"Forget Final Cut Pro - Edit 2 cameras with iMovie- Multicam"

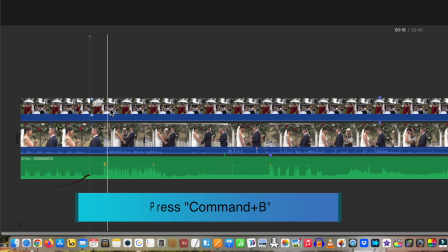click the cutaway track and Command+B again.
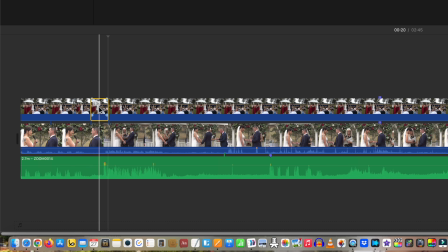Make sure the playhead's over the section you've just cut out and move the opacity slider to the far right.
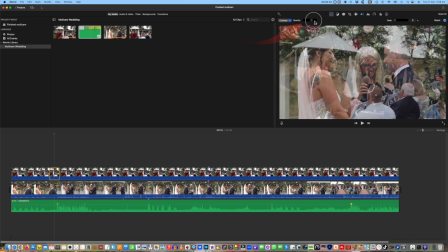Now let's play that.
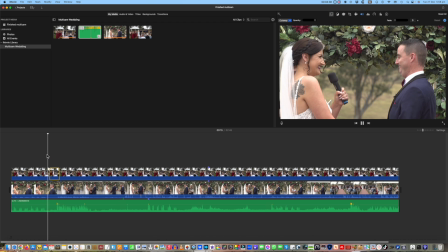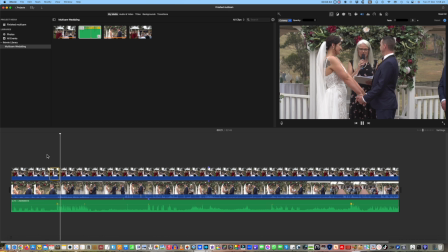The custom of giving and receiving rings reminds us that love...
It'd be nice if the video were to cut back and match the words "the custom," but in this case the camera zoom gets in the way,
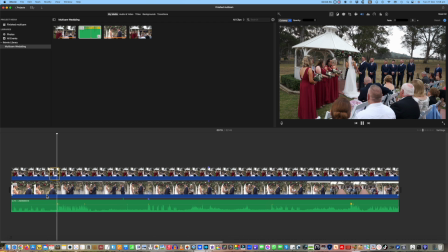so let's cut back at "as giving."
Of giving and receiving rings...
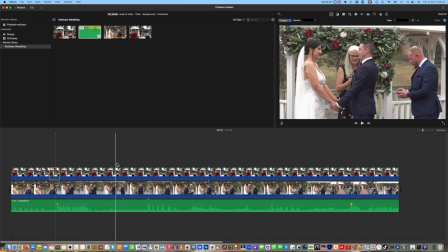And in these situations it pays to see a bit more detail, so move the setting slider to see more of that cut position.
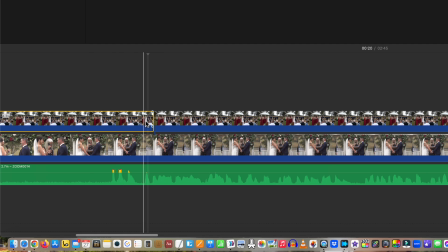As you click either side of the cut, you can see the fade dots indicating which clip You've selected either side of the cut. If you want to extend the cut to the right, make sure you're on the left-hand side, or vice versa if you want to shorten the cutaway.
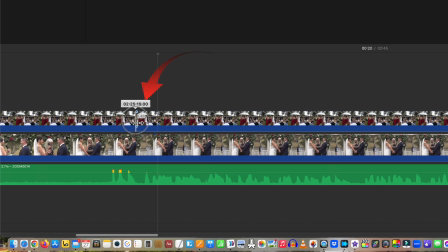Once you click and drag, you'll drag both sides of the cut. If you're on the wrong side, you'll leave a gap. But don't worry, if that happens, just close the gap with the other side. I won't make any more cuts now because I'm sure you've got the principle of all of this.
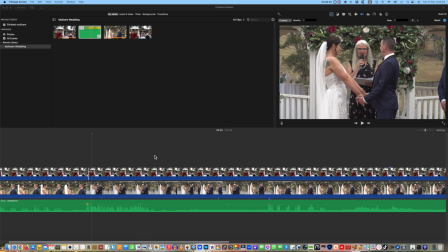And if you'd like to cut out some of the boring bits rather than just cut between the cameras, then you need to cut from one track and return to the other. So let's cut out the best man handling the ring.
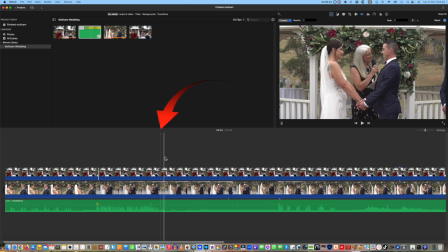Move to the position you want to start the cut from. Select all three tracks, press Command+B. All three are cut. Now move to the point you want to end that cutout. Do the same with the three tracks and press Command+B.
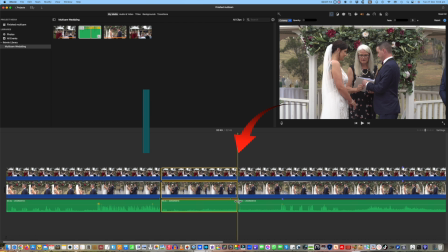There's a jump cut.
To all, the bond of marriage that the two of you share.
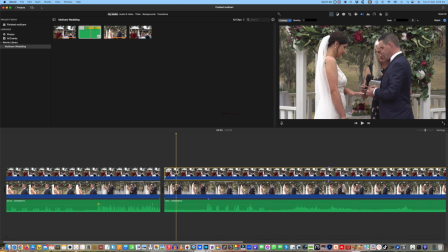And you need to show a little more of the other track to hide that. So just select the cutaway track and with Command+B make a short cut segment.
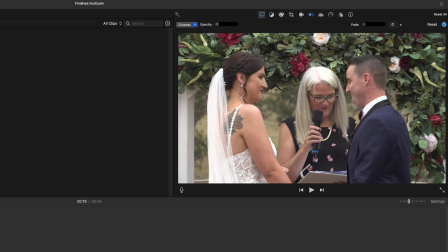Make sure the playhead's over the section you've just cut out and move the opacity slider to the far right.
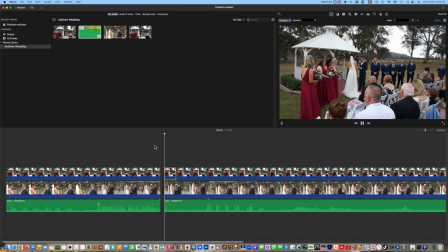Play it.
That the two of you share.
The audio jumps.
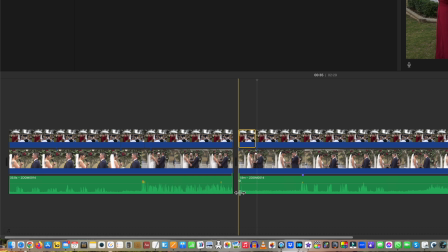So to tidy that up, merge the audio tracks under and over each other and fade out either side.
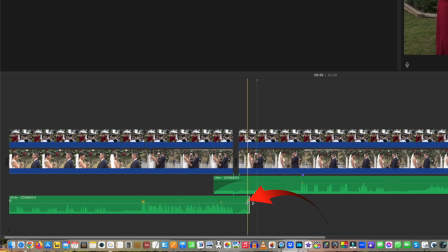And it just remains to wish you good luck with your multicam editing and iMovie.
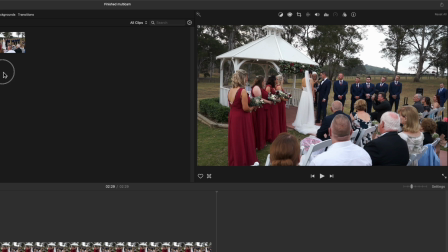It meant signifying to all the bond of marriage that the two of you share.
In the next video, I'll show you how I recovered the wide clip that was severely on an angle.
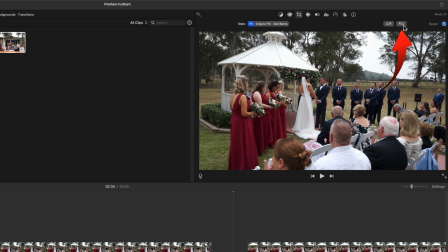Really hard in iMovie, as it's only got 90 degree rotation. But I'll show you a really simple workaround.
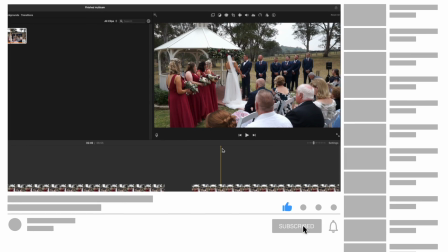Please like and subscribe and press the bell. Thanks for watching. See you in that tutorial about arbitrary rotation.